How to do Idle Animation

animator, I'm Zen, and I'm here to make your life a little bit easier in this crazy industry. Let's talk about idle animation today. I want to talk about it because it's one of the topics that got requested, and also I feel like that is something that everybody who ever worked animation had to do, especially when you just come to the industry, or even if you've been doing it for a while, you still have to do idling quite a lot for background characters or even for the main characters sometimes when they're not the star of the scene. So let's talk about how to create an idle animation that works, that's gonna get approved from your supervisor, and let's see some examples today from actual animations, and then we're gonna try to create an idle animation from scratch and see how the workflow goes. I always say that there is no right or wrong way to do. It's just different workflows for different animators. I'm going to show you the way I do it, and maybe you will find something useful and you will take something for yourself from that workflow.
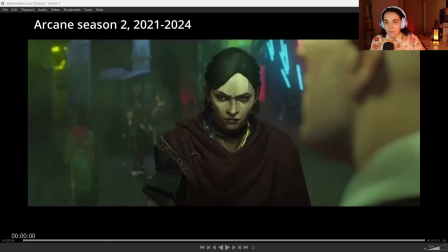72s
First, let's take a look at some examples of idle animation that I picked from different projects. This one is first from Arcane. Very simple. Let's just take a look.
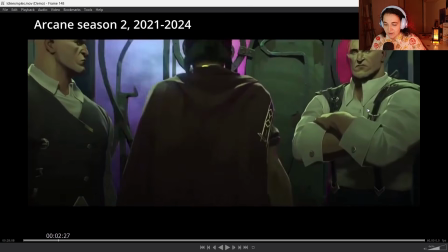88s
As you can see, these two characters on the side are idling as our main character goes in.
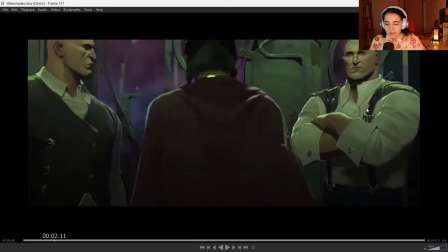94s
Idling animation is all about not to distract from the main action. She is the main character here. She is the one doing the cool stuff. But the characters around her have to look alive. And this is the main point of any idle animation, is to keep a character alive,
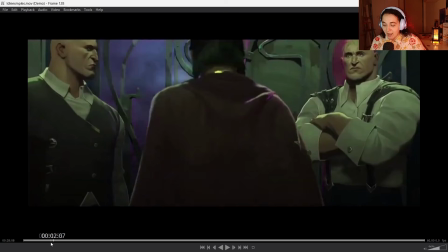111s
but not to take away from the main action. Let's take a look at other examples as well.
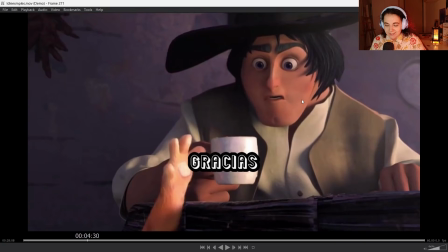123s
And as you can see, this guy is like still for most of the time. He just has a small reaction.
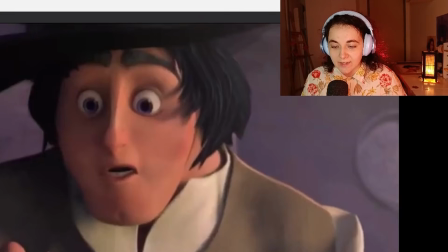129s
And usually you can divide idle animation in subtypes, like they might be thinking, they might be observing something, they might be reacting to something, or just waiting, looking around.
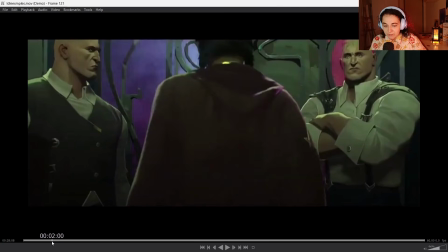142s
So if we look at our first example over here, you can clearly see that one of the guys is kind of like observing, the other one is just doing his job, maybe thinking his own thoughts here. That's just like slightly different types.
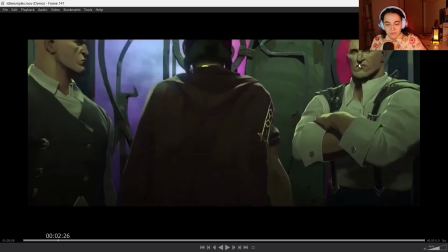156s
So you can see one is following with the eyes, the other one is just being cool.
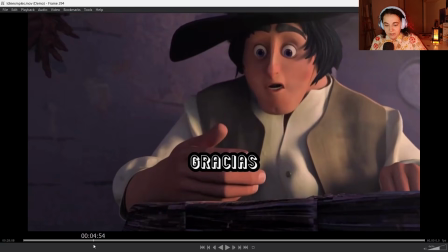159s
Over here, it's clearly idle reaction, where the character kind of have to react, but he also
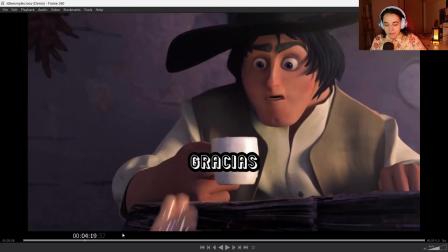166s
cannot take away too much attention from this paw, because if this guy moves too much, we won't see this paw.
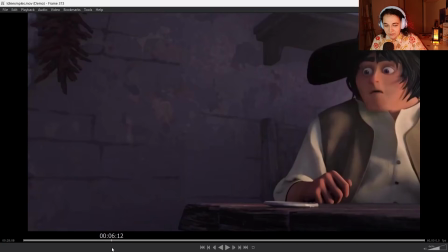173s
So we have a main character going nuts, and then you still can see the guy just having small reaction,
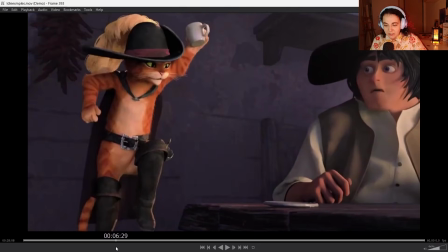179s
small breeze here and there, but the main action is all still in Puss in Boots.
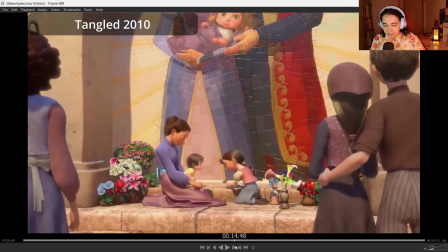184s
Over here we have another great example of idling, because we need to pay attention to this kid who is talking about the princess as she puts the flower. We can see that she has the most variations in her animation, while the people who are creating the foreground over here, well, they're pretty much static.
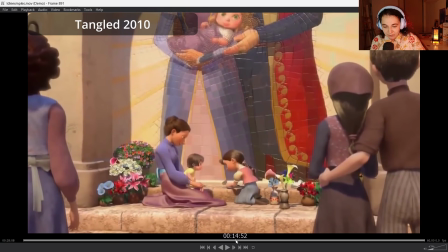203s
They have super subtle movements. And if you have noticed something interesting, if you haven't not yet noticed something interesting,
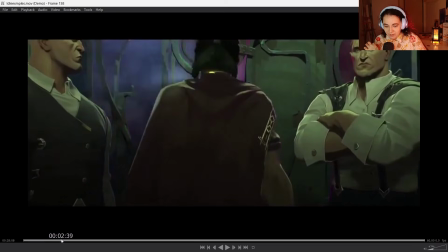210s
a lot of idling that we see over here comes from the head or from the arms.
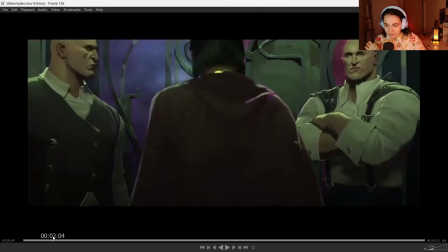215s
Pay attention that this guy only moves his arms. This guy pretty much only moves his head.
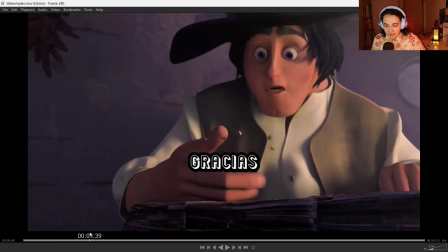220s
Now, if you go here, also the main action comes from the top of the body, right?
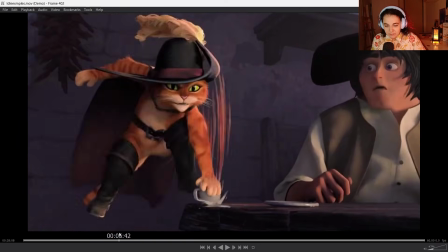225s
This one is a bit bigger because it's reactions.
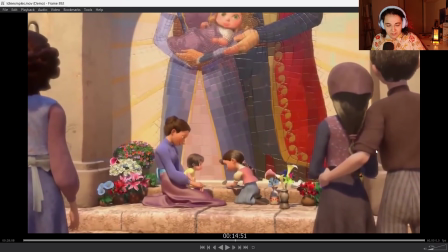227s
As we go here, you notice that this girl standing, leaning on this guy, also mostly the head is moving. This one is also head movement. So when you do idle animation, keep in mind that if you move the entire body too much, that will become already animation that people start paying attention to.